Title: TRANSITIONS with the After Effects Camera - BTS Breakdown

What's up YouTube my name is Jon Jagsney and today we're talking about in-camera transitions in
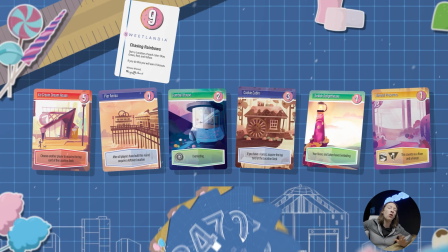(0:04)
After Effects I use this technique all the time one of the latest examples
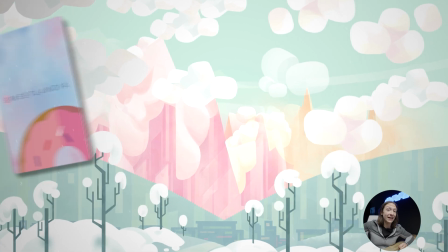(0:09)
of that is this board game promo I did with Ultra Pro Entertainment and their
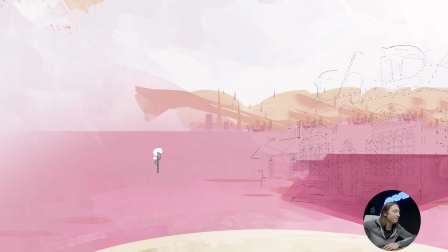(0:14)
game Sweetlandia a very fun candy card game where you get to explore Sweetlandia and try and buy things in the town and yeah it's a lot of fun and I made some camera transitions in that video so let's talk about that all
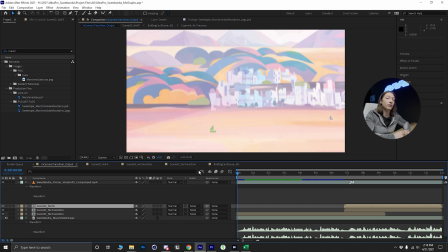(0:33)
right so we are in After Effects and we're talking about in-camera transitions it comes down to the graph editor and thinking about the movement that's going to incentivize where we want the eyes to look so let's look at the scene and see what we're working with this is the pre-render the
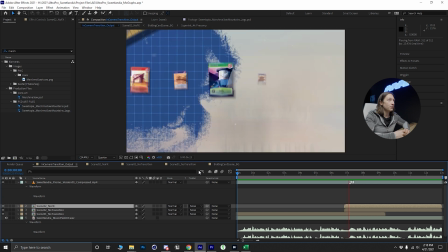(0:49)
final version that we did we have some little particles moving up and the camera sweeps up all the elements sort of like pop up on
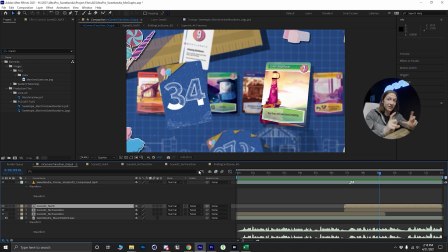(0:57)
screen and then the cards come forward we're really trying to tell like this is a card game look at these cards now the way we did this is a couple of things first if we look at the actual scene itself in the no vfx pre-comp that i made so these are the scenes that i
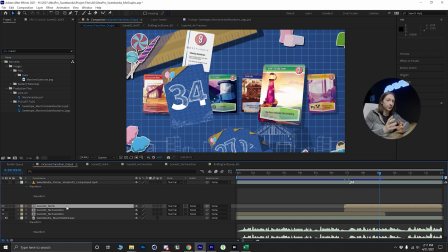(1:15)
have but less a little bit of extra effects to make this render faster for you guys and also uh demonstrate the harshness of a cut
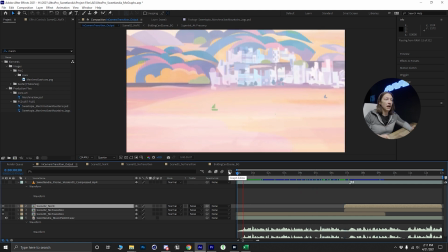(1:25)
if we don't have any transitions there so let's play this back and we'll see same exact thing but I did one tweak to the camera movement to take out the fun stuff and then hard cut this is a very jarring transition in my eyes it really just feels like we're going from a
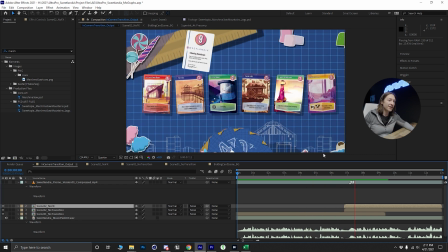(1:42)
bright colorful scene to something that's more indoors and more technical blueprinty how can we make that blend a little better so the first thing is I to go into this second pre-comp here the second scene and
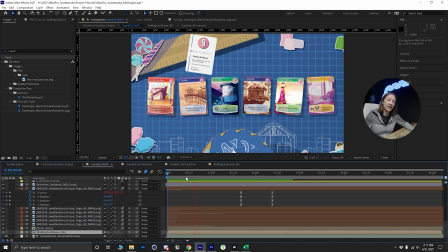(1:57)
it's just the cards sort of sitting there chilling out and whatnot and then the cards eventually pop up and then that's where we want people to look so the first thing that i did is i built the background what is like the
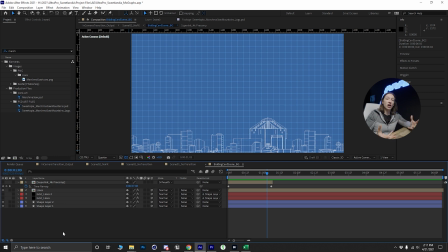(2:10)
the overall tone of the scene it's as if you're setting up a shot in camera you always like what's in my shot first so this was in the shot and i knew the subjects had to be the cards but i was like background how am I going to transition to that what I ended up getting is
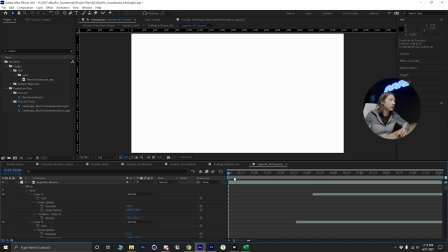(2:25)
some stock footage of an ink preset so if I go in here and I look at this it's literally just a black
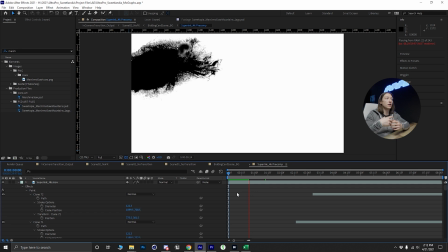(2:32)
alpha matte that sort of inks on and it's
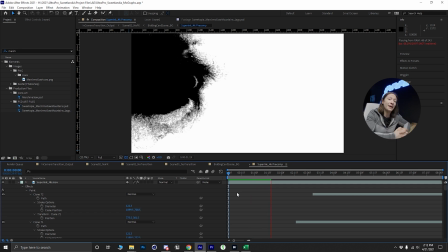(2:37)
an ink transition it looks very inky and blobby and I think it lended well to the
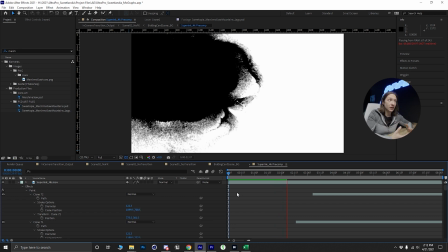(2:41)
art style because in the game Sweetlandia it's very beautiful colors and
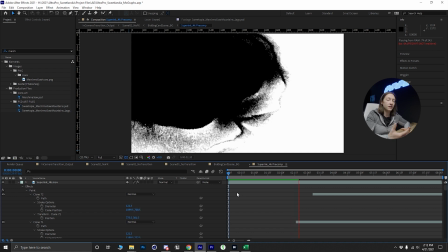(2:46)
fun art so I wanted to lean into that so this was the one of the first
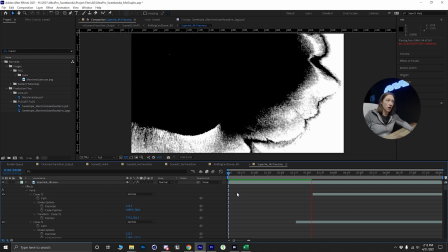(2:51)
assets that I had to pick up to make this transition work you can find stuff like this all over the internet just look up in
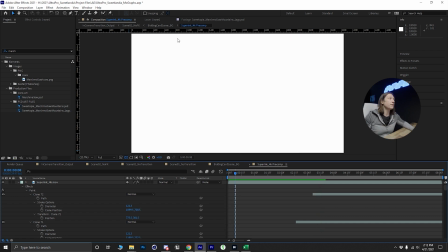(2:57)
transition I'm sure you can find something online now we can jump out of this pre comp here and we can see that what I did is I have
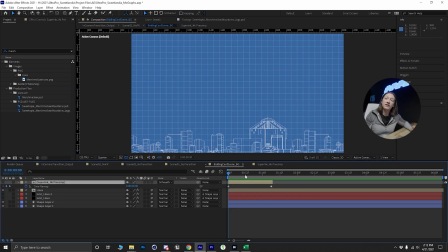(3:04)
the background and then this ink pre comp but it's not affecting the layers below it and
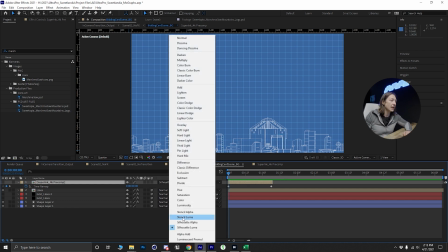(3:09)
the reason why is I set this to a silhouette luma matte so basically what that means is anything that is black it will show
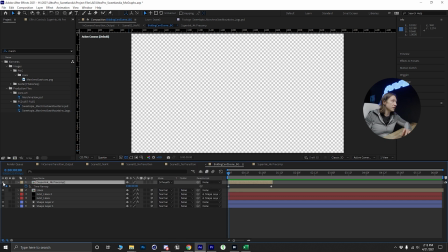(3:17)
so if I turn this eye on for example and set this to
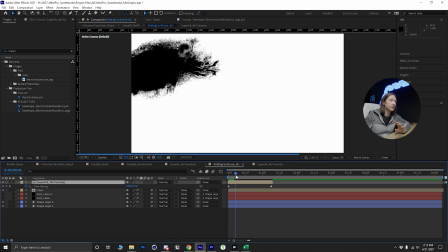(3:22)
normal right now the scene is completely white but if it goes black everything
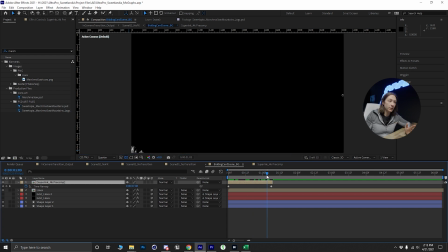(3:29)
will show and normally when we think Photoshop white reveals black
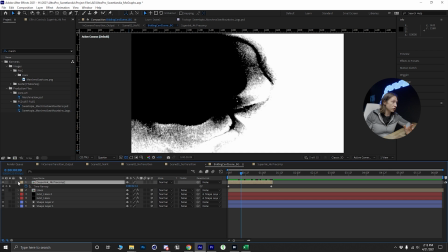(3:36)
conceals this is the opposite so if I turn this back to silhouette luma we
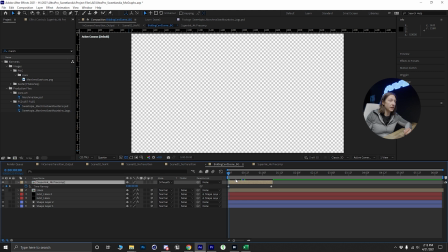(3:43)
can see everything below this ink layer is being revealed so
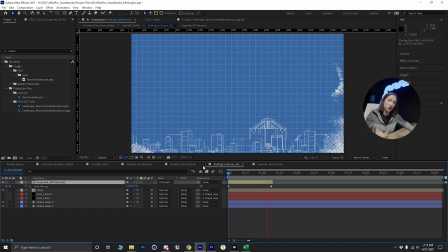(3:52)
that's pretty cool and now we have the background sort of coming in that was the first step to this in-camera transition so now if we go back
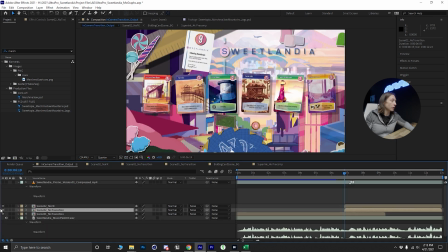(3:59)
and go back one more time let's turn off the second layer we'll get there in just a second well let's see what this transition looks
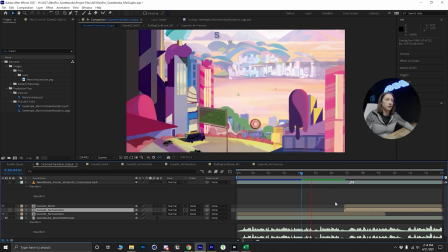(4:06)
like okay